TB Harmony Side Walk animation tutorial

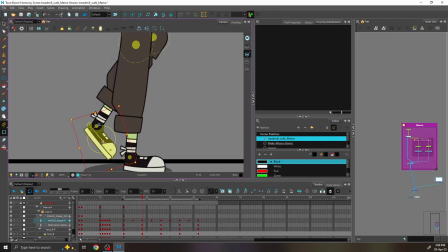And if you're never sure about your timing, that's totally okay, because you can always adjust things like this later on.
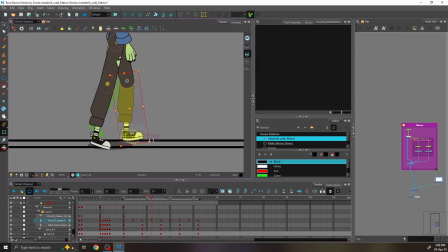If you feel like it's not sitting correctly, you can always take out in-betweens, or you can always add in-betweens.
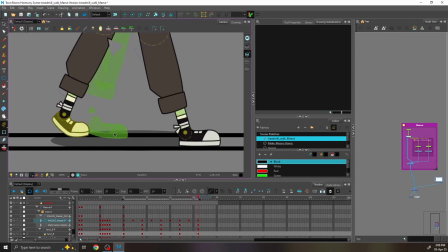That's why it's very important to have your keys done correctly, so you can do this.
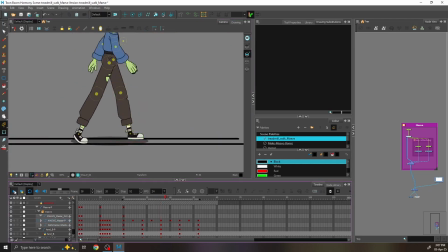I'm just making sure here that everything stays within the perspective and the feet are not sliding up or down.
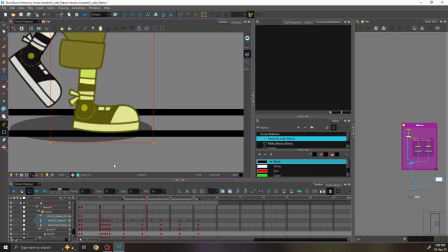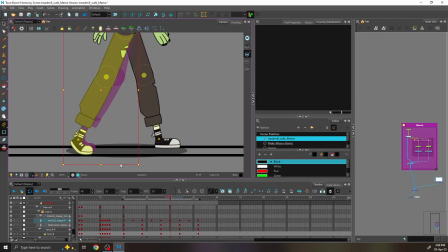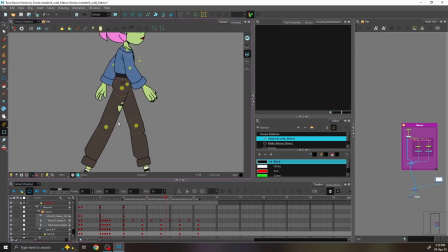And we're going frame by frame and adjust the feet and the legs in here.
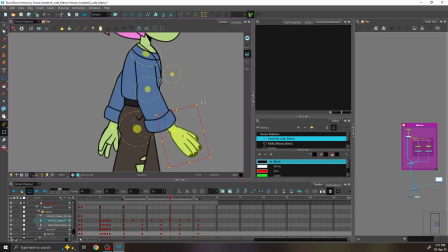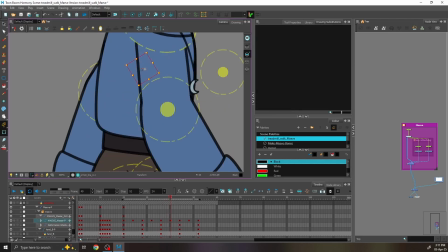And once the legs are done, we're moving on to the arms.
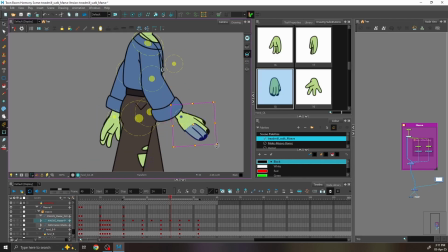Because the posing has been done quite meticulously, everything is moving the way it should be.
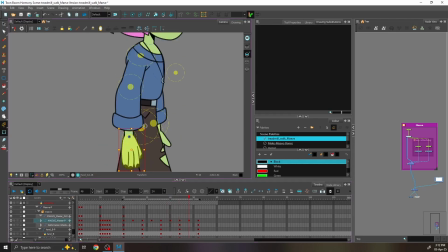Nothing is breaking, nothing is flipping. So those kind of adjustments are mostly aesthetic.
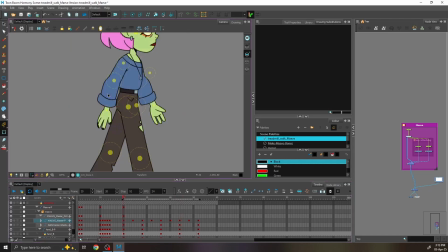We're making sure that the arms have a really nice swing to them, and at this stage we're already adding a little bit of hook to the movement. I'm adding this as I go, without planning ahead, without
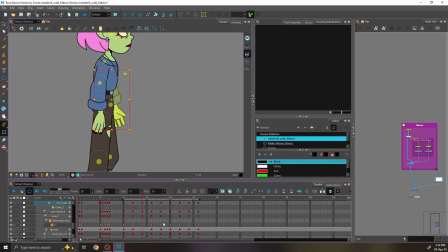allowing for this in the keys, because I feel like I can feel this movement a little bit better when I do it more organic.
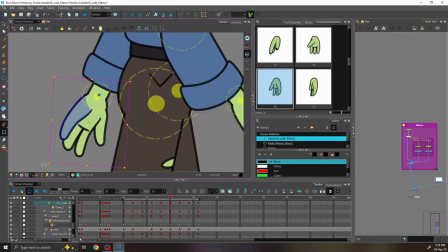I also do the straight ahead animation for the hair
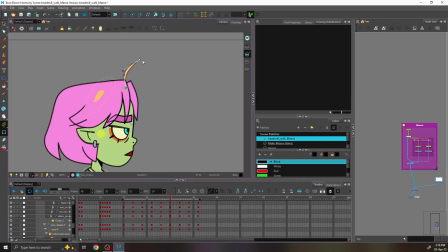to make sure that it feels like there is some weight to the movement and that it's being affected by the up and down. So now that I'm satisfied with this, I will copy over the keys and I will add more in-betweens to the work.
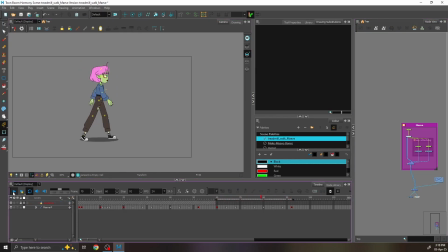You can see that it's actually moving really fluidly, but I do want to break it up a little bit and make it feel less robotic. So that's exactly what we're going to do.
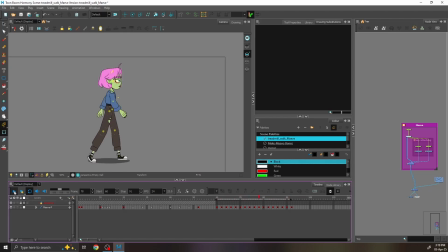Oh, I also decided that I wanted to give her a sense of urgency, so I'm going to lean her forward a little bit in that look.
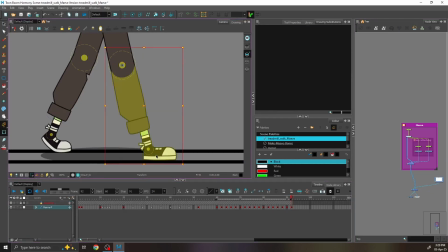So going frame by frame and double checking if the feet are moving correctly and they are staying on the line.
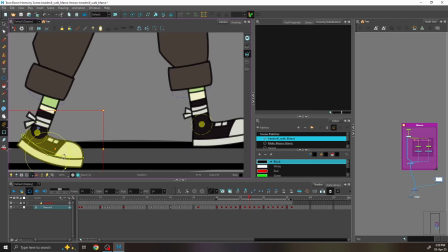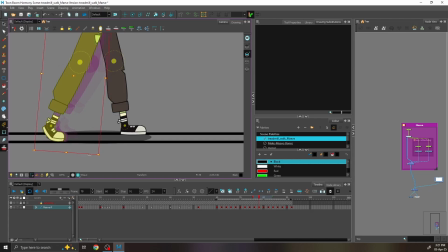At the moment I'm working with a lot of in-betweens,
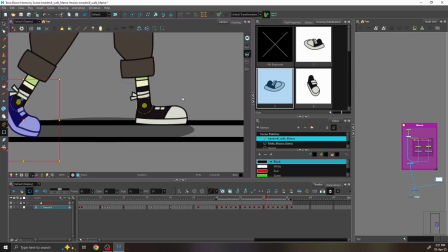but later towards the end of the video I'll decide that it's actually moving a little bit too slow,
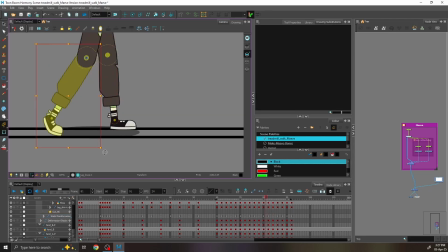so I will take a couple of in-betweens from around the contact poses.